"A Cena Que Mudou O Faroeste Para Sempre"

Atenção, este vídeo tem spoilers. Tem algumas cenas de cinema que se tornam tão emblemáticas e clássicas que,
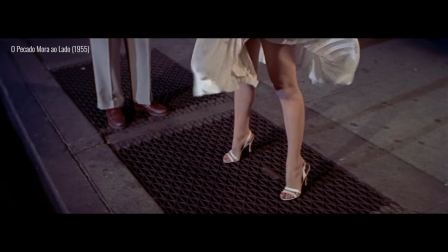11s
mesmo que você nunca tenha visto esses filmes, você ainda assim consegue reconhecer as imagens. E quando o assunto é faroeste, talvez um dos exemplos mais famosos disso seja o plano final de Rastros de Ódio,
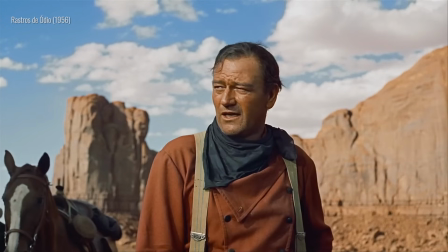23s
o longa lançado em 1956, estrelado por John Wayne e dirigido pelo mais famoso diretor de faroeste de todos os tempos,
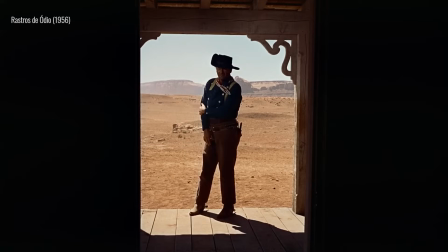30s
o John Ford. Essa é uma imagem que já cativa os olhos só pela sua composição visual.
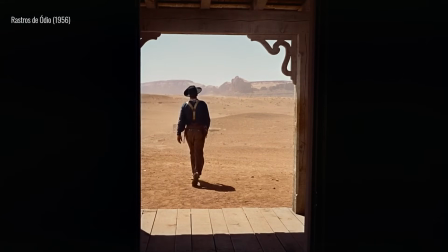35s
Mas quando você vê essa cena dentro do contexto do filme, ela fica ainda mais impressionante graças ao seu simbolismo.
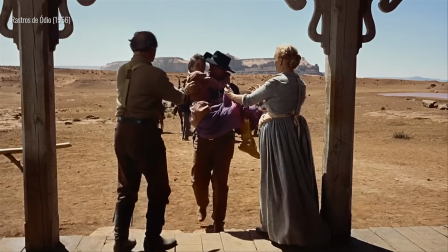42s
E hoje em dia, essa imagem ganha ainda outro significado, um que o filme provavelmente nem quis trazer conscientemente.
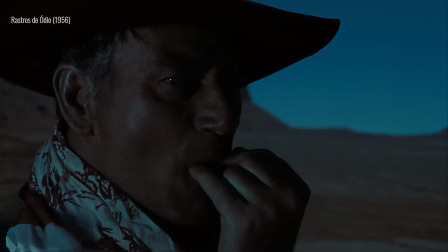48s
Uma camada extra que veio com o tempo e que mostra por que Rastros de Ódio é um filme tão importante de ser estudado e relembrado na história do cinema.
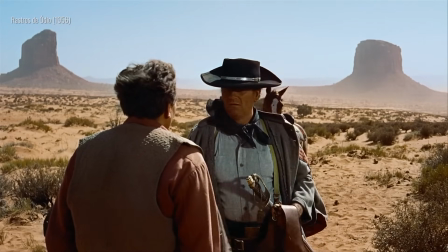61s
Em Rastros de Ódio, somos apresentados a Ethan, um veterano que perdeu a Guerra Civil Americana e que agora retorna ao lar da família.
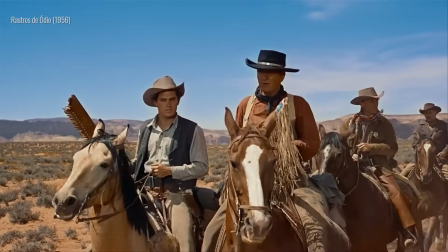68s
Até que um dia, enquanto o Ethan e o seu sobrinho adotivo estão longe de casa,
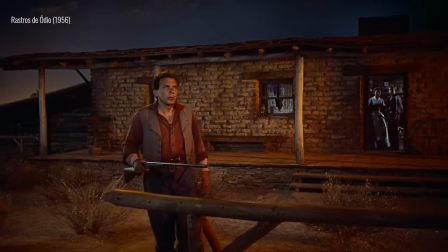72s
a família é atacada por uma tribo de Comanches, que matam quase todo mundo e raptam a caçula, Debbie.
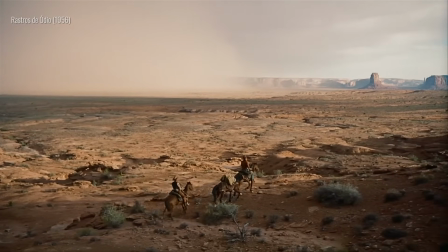78s
E assim vemos o Ethan e o sobrinho Martin embarcarem numa jornada em busca dos Comanches para tentar resgatar a criança.
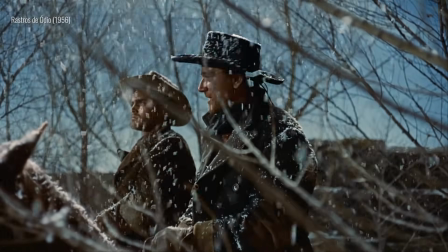86s
Uma jornada que obviamente vai testar a resiliência da dupla enquanto eles buscam pistas, lutam contra Comanches,
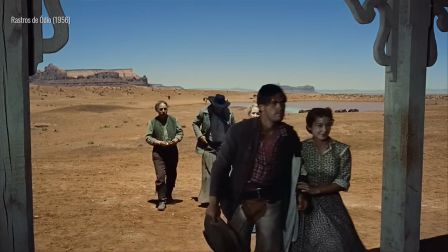93s
reencontram antigas amizades e romances, e são alvos de desconhecidos que querem se aproveitar dos protagonistas.
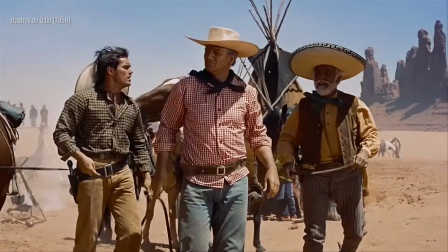99s
E assim, 5 anos se passam, até que chega o dia em que Ethan e Martin finalmente descobrem onde a Debbie está,
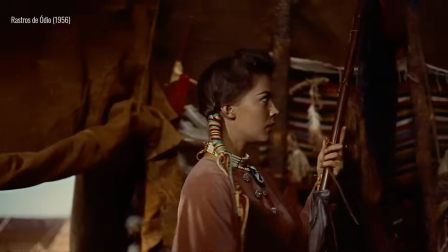106s
agora uma moça crescida, vivendo com os Comanches.
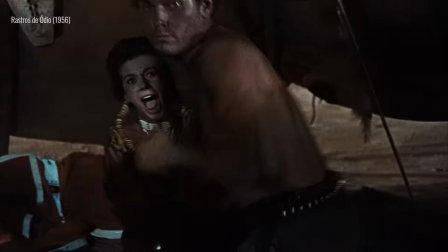110s
Então, num resgate final, eles atacam, matam o líder Comanche Scar e levam a Debbie de volta para casa.
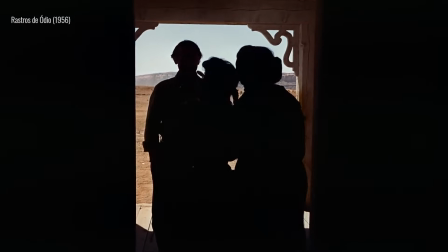116s
E é aí que chegamos na famosa cena final. Todos vão entrando, felizes com o retorno de Debbie, mas é aí que o Ethan hesita,
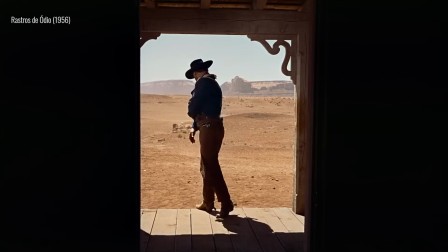124s
para, dá meia volta e vai embora mancando sozinho, enquanto vemos a porta se fechar.
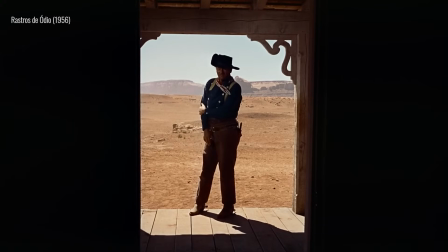133s
Em termos visuais, esse plano é fascinante. Em primeiro lugar, porque ele é o fechamento de uma rima visual que o Ford traz constantemente para o filme,
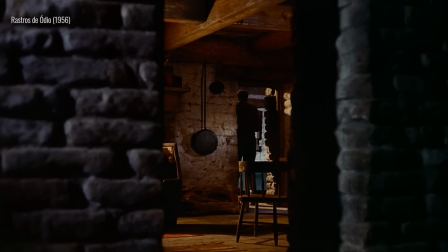140s
que é a das portas, que criam quadros dentro do quadro em diversos pontos da história.
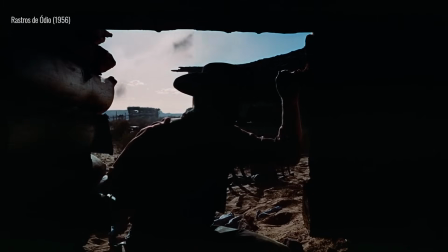146s
Mas a rima visual mais poderosa mesmo é com o plano de abertura do filme,
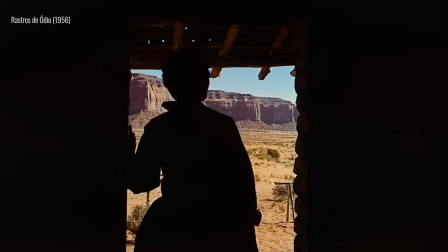150s
quando vemos a Martha abrindo a porta de casa e vendo o Ethan se aproximando pela primeira vez depois de voltar da guerra.
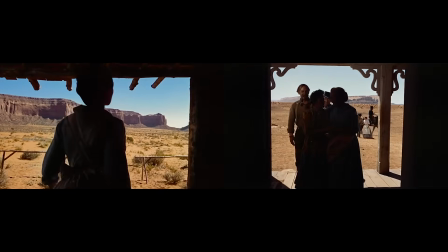156s
Quando a gente coloca os dois planos lado a lado, a gente vê então que o fechamento traz uma simetria com o início.
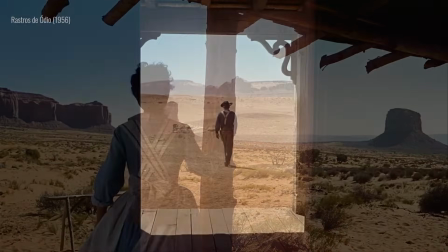162s
O cowboy, que antes era recebido de portas abertas, agora se afasta na direção oposta enquanto a porta se fecha atrás dele.
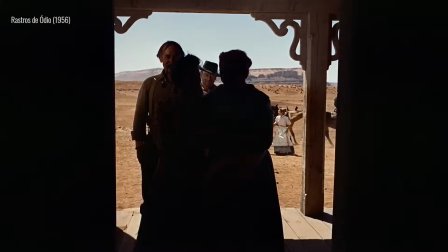169s
Mas apesar dessa semelhança com o começo, o plano final traz um peso dramático muito maior.
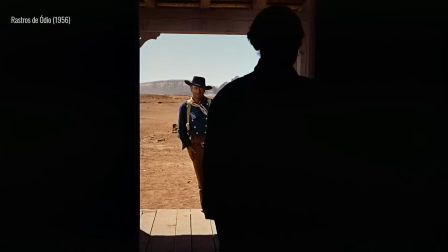174s
Não só por carregar consigo o ponto final de uma história que a gente acompanhou por 2 horas, mas também pela composição específica desse plano.
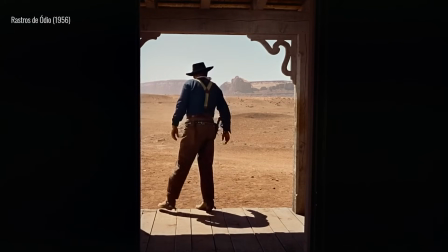181s
O quadro reduzido criado pela porta deixa o Ethan enclausurado enquanto a figura imponente vai se transformando num homem cansado e danificado,
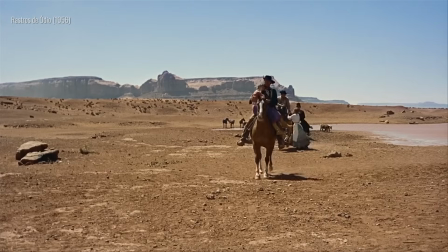189s
diminuindo no quadro até desaparecer por trás da porta. O que demonstra que muito do impacto da cena vem também da performance silenciosa de John Wayne.
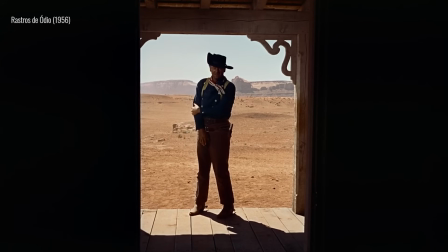198s
O olhar melancólico que toma conta do rosto dele destoa da expressão rígida padrão do personagem.
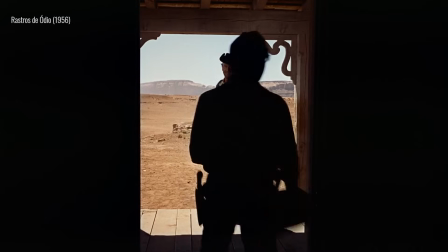203s
Tem também esse gesto peculiar que ele faz com os braços.
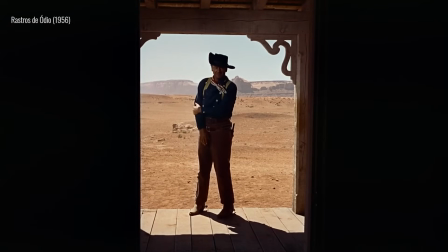206s
É um movimento quase doce e inseguro que sugere a vulnerabilidade que o Ethan tenta esconder do mundo o tempo inteiro.
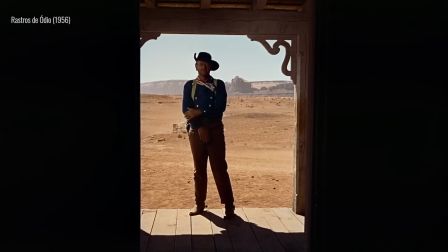213s
E o fascinante é que esse gesto não estava no roteiro. Na verdade, isso foi um improviso de John Wayne. Mais do que isso, essa foi uma homenagem que o ator fez a um dos seus heróis.
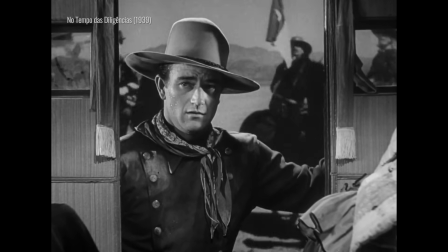224s
Vale lembrar, afinal, que John Wayne não foi o primeiro astro do faroeste. Nas décadas antes dele despontar, outros atores se tornaram lendas do gênero.
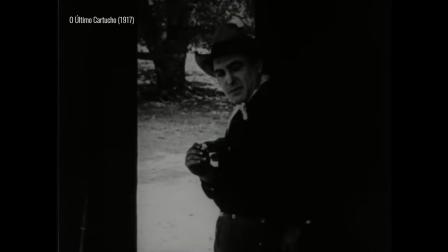233s
E um desses caras era o ator Harry Carey, e ele era um ídolo de infância do John Wayne, que cresceu vendo o ator nos faroestes.
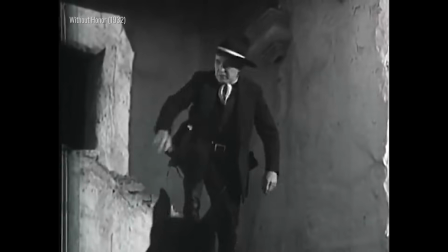241s
E sendo fã do Carey, o John Wayne conhecia muito bem o estilo de atuação do ídolo, incluindo um maneirismo muito peculiar do Carey.
E ele tinha um stance que era